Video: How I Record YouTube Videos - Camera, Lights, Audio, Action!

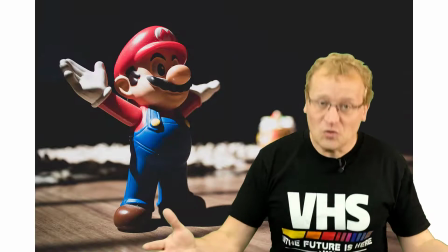8:17 But green screen can be really fun.
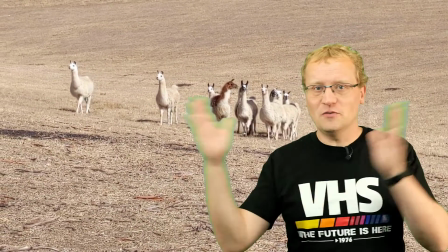8:20 They do give you a lot of opportunities to be somewhere else or to move yourself around on the screen, because you can just move wherever you want in editing.
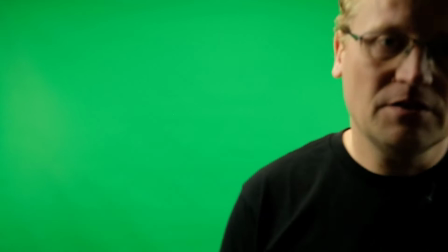8:29 But let me just show you the lighting and how it works, all right? So there's the green screen, obviously.
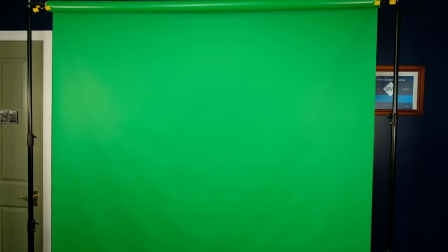8:37 If I just zoom out, we'll see. There's it on the wall. There's, it's just a vinyl green screen.
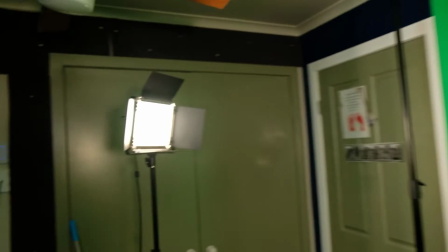8:45 Again, not very expensive. And I have now a light there. So this is an LED light, and that light's just the green screen behind me.
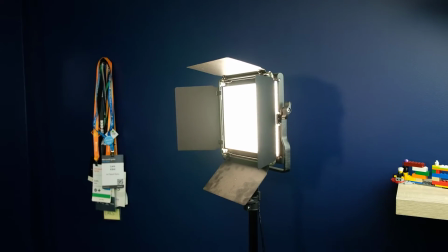8:52 And then I have the same thing here. The light's also just the green screen behind me.
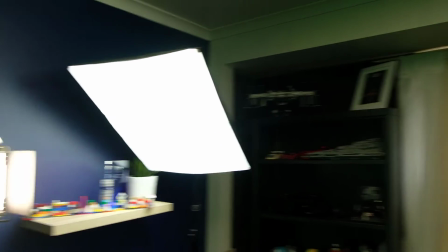8:57 And then when I stand here in front of the green screen, I have those 2 same softboxes to light me, as well as the lights up here as well.
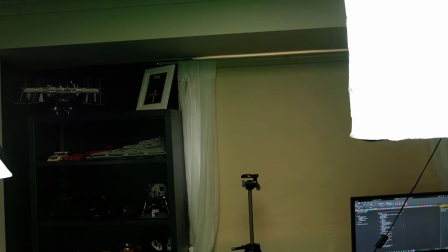9:04 So green screen require a lot more light, but the effect you get is really cool.
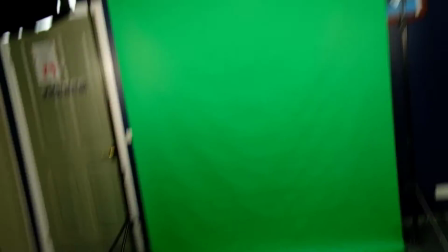9:09 Let me just put you back here, up on the tripod, like that.
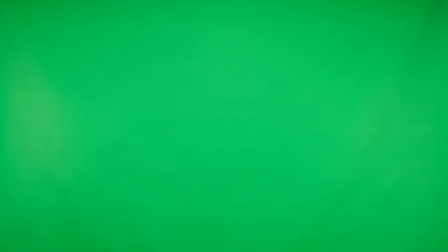9:15 And I'll zoom you in so it's only green, like that. And here we are again.
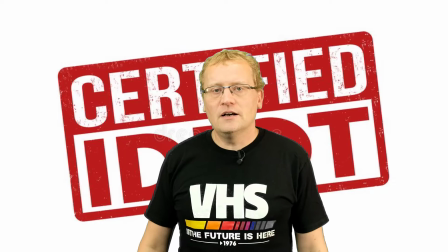9:22 And I can now do something else with the green screen. And for the right purposes, it works really well. I'm not a fan of green screen for everything, because it gets weird and disjointed at times. But for certain effects and certain kind of projects, it is really neat. Let's go back to look at some of the camera tricks.
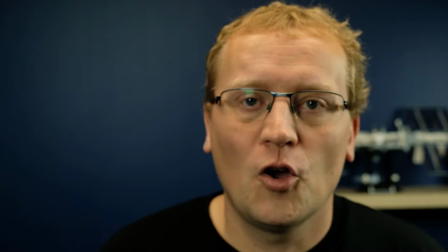9:43 Works? Yeah, those. All right, let's talk about depth of field, because this is really important.
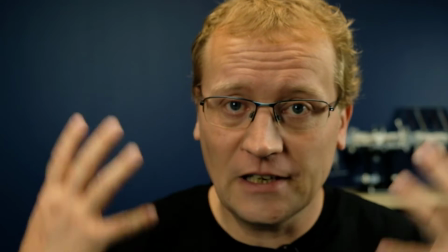9:51 So right now, my face is clear, relatively, and behind me, everything's really fuzzy.
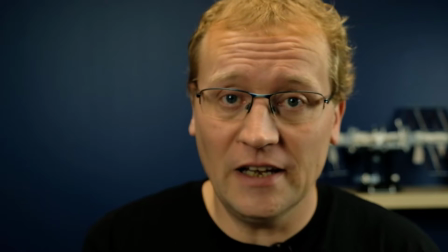9:57 it gives you an idea of space, right? It makes you think that you're in a larger environment.
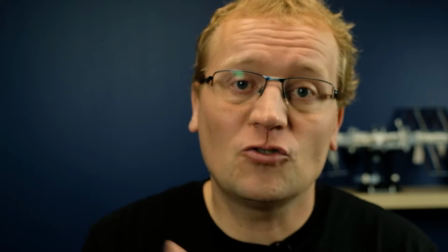10:03 And that's really important to kind of intrigue the eye and not make everything sort of look flat.
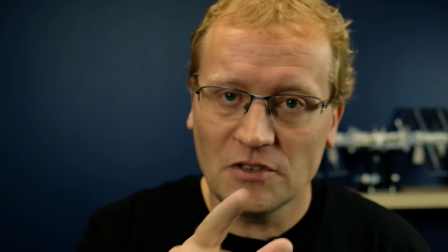10:08 So as an example, let me just try and remove the depth of field. Hang on.
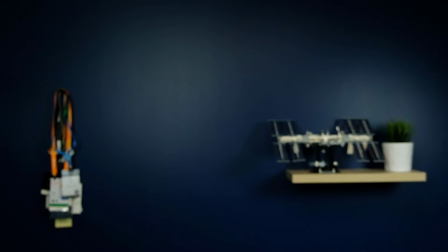10:15 So if I zoom out here again, I get that. I'll zoom out all the way here.
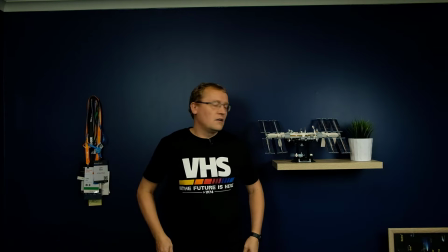10:23 If I now go and stand here, there's no depth in the picture. It's just me on a big blank canvas, essentially. It just looks flatter. It doesn't look as intriguing.
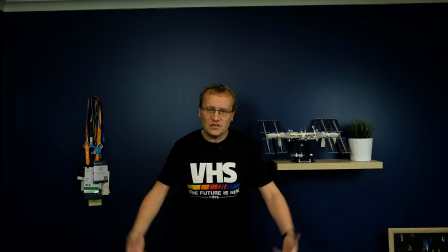10:34 Most of the time, of course, it can work. There's always exceptions, but I like the depth of field.
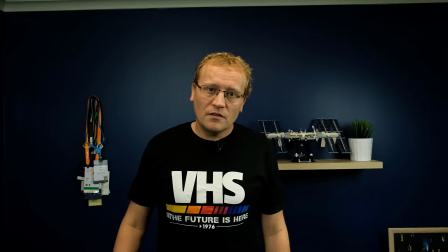10:39 I like having that if I step forward, that I get a bit more sort of depth. I keep saying depth, but that's what it is. Try and do that. So let's talk audio. Now, there's not much I can say about it because I kind of found a way it works for me. I use this lapel, lavalier, lav mic, they have many names, but one that sort of sits on my shirt, you can see there.
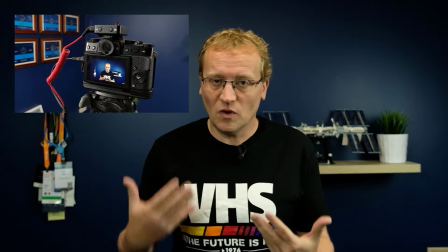11:04 Hello. And that's, now this particular system is a wireless system that sits in my pocket, and it goes to the camera and it's plugged into the camera. And it's just faultless, to be honest. It's the Rode wireless microphone system. And that works really well for me. Now, some people don't like the look of having that microphone there because it looks like you're trying to get good audio, which I am, but instead they use what's called a shotgun mic, and it's a long thin mic that's on a boom usually, so it kind of sits just outside of shot, sort of here or here right in front of me. Those can work really well as well. They're much more expensive than the lavalier mic, so that's kind of why I haven't gone down that path yet. I'm keen to explore it because it does give a good effect and it can give really good audio. But they're very directional. So with this, I can move around and the audio is, no matter what, it's really good no matter where I go, right? But with the shotgun mic or the boom on with a mic, you've seen this in movies as well, they move it around. You have to be right in my face. Like the directional mic has to point right at where I'm speaking from. So I can't move around as much if I use that. So there's different pros and cons. I would say start out with a lav mic like this. This is a Rode mic. They're about $50 or something. Not much. The audio is great from what I'm doing.